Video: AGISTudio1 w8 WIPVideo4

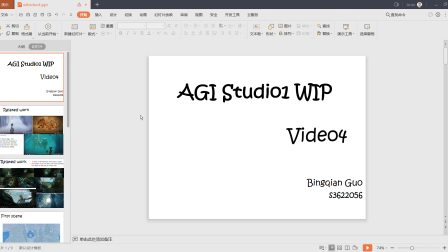[0:00]
Hello everyone, this is AGIStudio1 WIPVideo4. My name is Bingqian Guo.
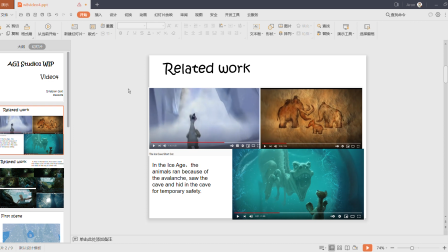[0:05]
In the Ice Age, the reason for creating the cave in this scene was to avoid the avalanches. The animal run because of avalanches, so the cave and hide in the cave for a temporary safety. Moreover, animals as characters enter the cave to lead to the next pilot.
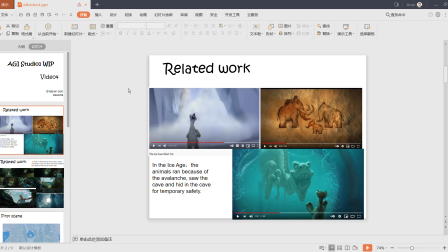[0:22]
Let the audience sense the tension from the avalanches be transformed into the mysterious feeling of wanting to explore in the cave. This kind of pilot connection can more actively mobilize the audience emotion and seize the audience attraction.
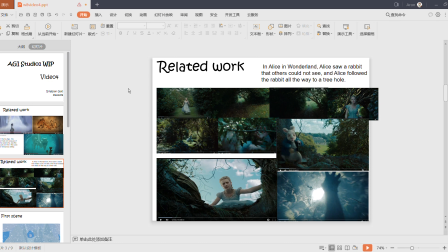[0:40]
Similarly, in Alice in Wonderland, Alice saw a rabbit that others could not see, and Alice followed the rabbit all the way to a tree hole. It was because of her curiosity and because Alice wanted to avoid waiting anxiously.
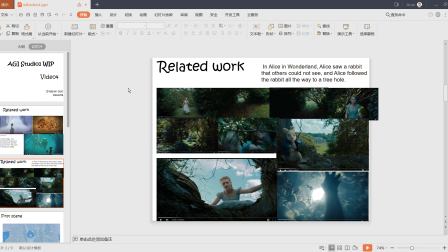[0:57]
So the enlightenment for me is that we need a medium to give a suitable reason for the character to enter the cave, then not feel embarrassed. The reason might be curiosity or the domination of the surrounding environment.
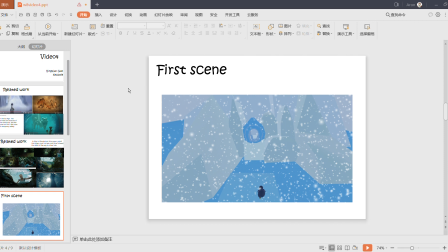[1:16]
The first of all, it shows the penguin is in a difficult situation. Weather's bad, glaciers small, and food is scarce. Penguin was so hungry that she was about to faint, but she explored objects in the environment that could escape the blizzard.
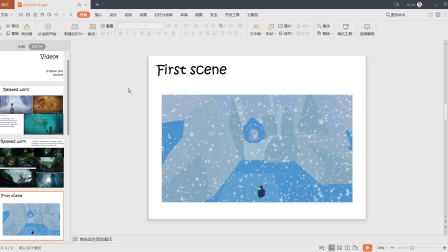[1:36]
The penguin walked slowly. She found a cave. Looking down slowly, she mastered the distance and the way to go to the cave high in the distance. There's the sea under the glacier. Penguin thought about swimming over and then looked for a way up a mountain after swimming closer.
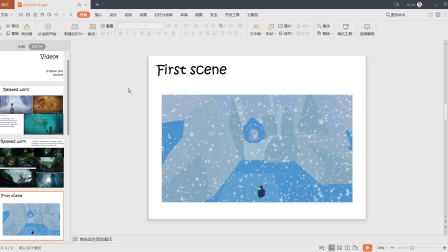[1:56]
Then she dipped into the water. The penguin found a tunnel with a huge section at the bottom of the mountain. The tunnel looks a place that can rise directly to the mountain. The penguin was swimming around trying to find a suitable way to enter.
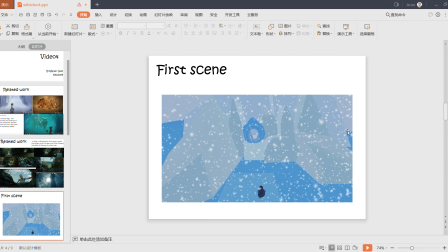[2:12]
With a kick, the penguin entered the tunnel. Let me show you.
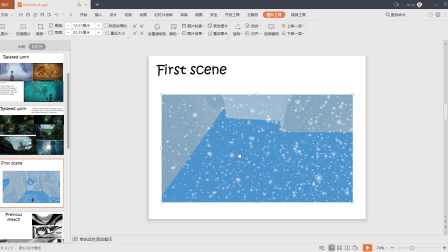[2:19]
The penguin entered the tunnel and a huge section made her successfully ascend to the entrance of the cave. The penguin suddenly arrived at the cave. She looked around nervously at the strange cave, not daring to go forward for the time being.
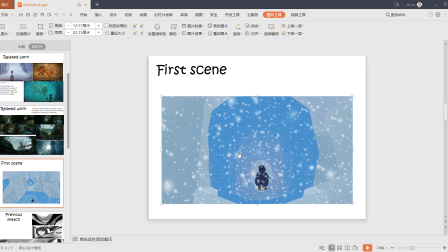[2:35]
And for the render, a porous sketch.
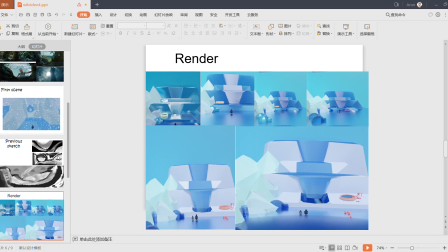[2:40]
It is based on my porous sketch, and I made my rendering of the waterfall in the ideal world. The waterfall was modified from the inspiration of the same sketch.
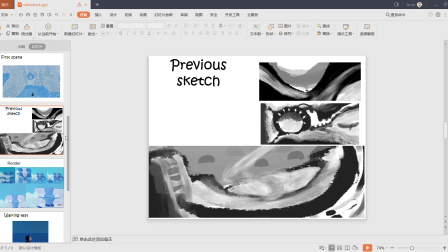[2:54]
The instance of the waterfall shows that there is a steady stream of the water.
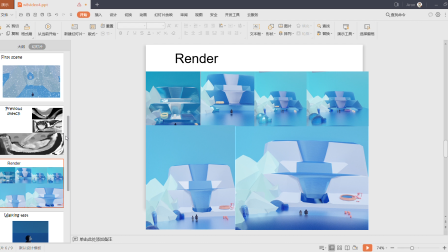[3:00]
This also symbolizes the endless life. There are some rendering process. At the beginning, I can see that I want to adjust the color to this photo white, which can indicate that the water is flowing faster and there are many water droplets.
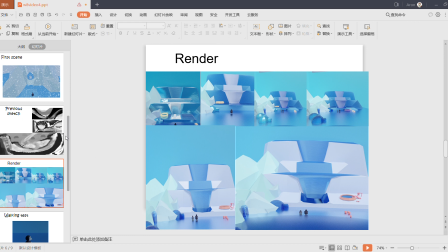[3:17]
But the rendered effect is not what I want. The color of the water is a bit faded, but in fact the effect of this iceberg is good. Later, I felt that it was all blue and it was a bit unclear. I increased the roughness of the iceberg to make it
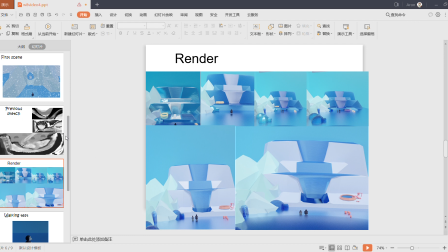[3:36]
look like it has existed for a long time, so it won't melt easily. The white iceberg is in sharp contrast with the current, but it is not very contrasting with the mountains in the distance.
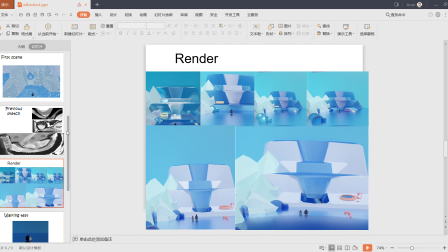[3:51]
The final rendering is the same as the bottom right corner over here, and I adjust the position and the range of the camera to summarize the most of content of the second scene. This scene will also add some models such as wooden houses and trees.